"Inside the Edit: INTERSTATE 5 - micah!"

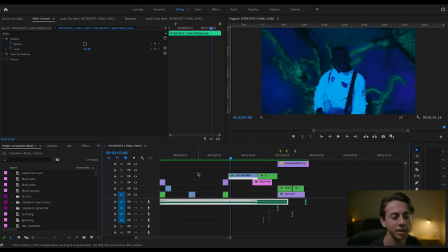987s
So we took a couple shots of this, a couple takes, but I kind of liked the one single take for this entire planet because it's only like 13 seconds, this whole take. So it would have been a lot of cuts, I feel like, in a short amount of time.
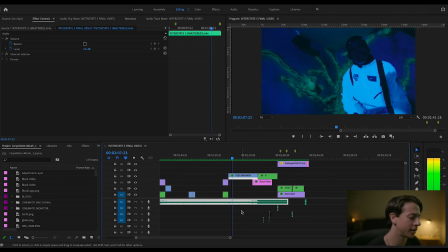1005s
So I just had this one. Again, I had this light, used it a lot.
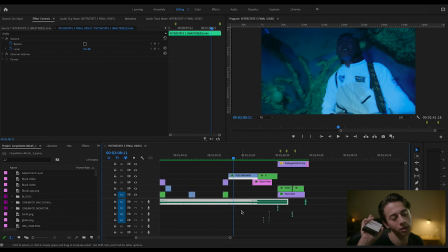1011s
I have like it's either a lightning effect on there or it's like a photography paparazzi kind of effect, camera flashes kind of thing. And that's where you get in those flashes of light that we see like there.
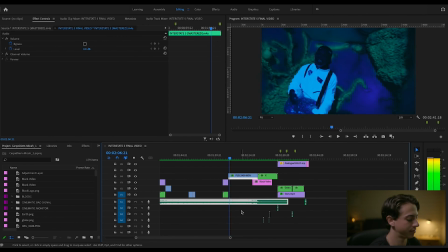1027s
And it kind of just adds to the unknownness of this planet. It was kind of hard to light and grade because it was blacklit, but I do like the fact that we use this light to kind of illuminate him every few frames.
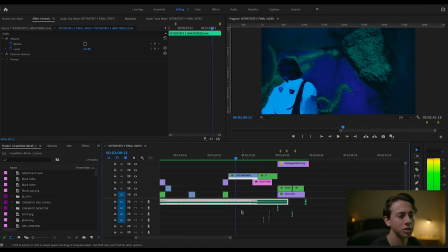1046s
But yeah, it was a little tricky to grade this, but I think it turned out all right for what we had and for it kind of being improvised. So we just do the one take there, and then that pretty much ends the song there. The camera's gonna whip away.
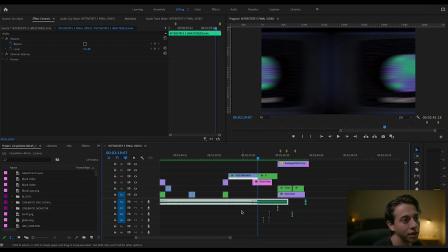1065s
This is just an effect I have that kind of gives the idea that the camera's whipping, but it worked in this case because I kind of whipped the camera anyways when I was shooting, so I kind of sold it more with that effect.
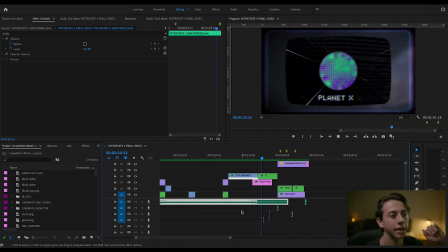1080s
And we go back to this screen, Planet X, we see him backspace, and type M ! Because that's Micah's thing. I had that transition into my logo with directed and edited by me. All this text is again JW Retro Asset Pack.
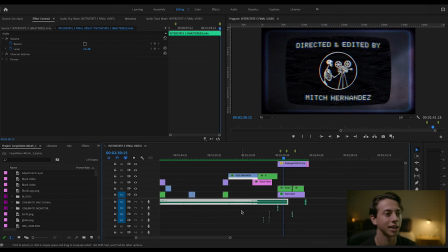1100s
And then for my logo, I did kind of do an RGB split on there to kind of match the text. And then after that, it transitions into some credits for the guys that played the aliens
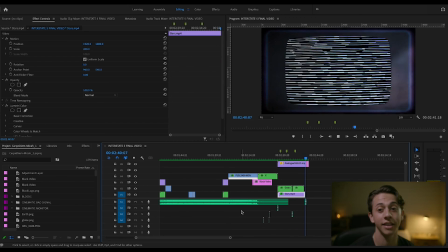1112s
and our photographer that was on set with us. And yeah, that kind of wraps up the entire video, front to back. I wanted to kind of just do a quick breakdown on how stuff was shot, what was kind of the thought process as we went along, and how I edited it. If you have any questions, please leave them down below. I will gladly let you know the answer to them if I can. And yeah, thank you for watching, and I'll see you in the next one.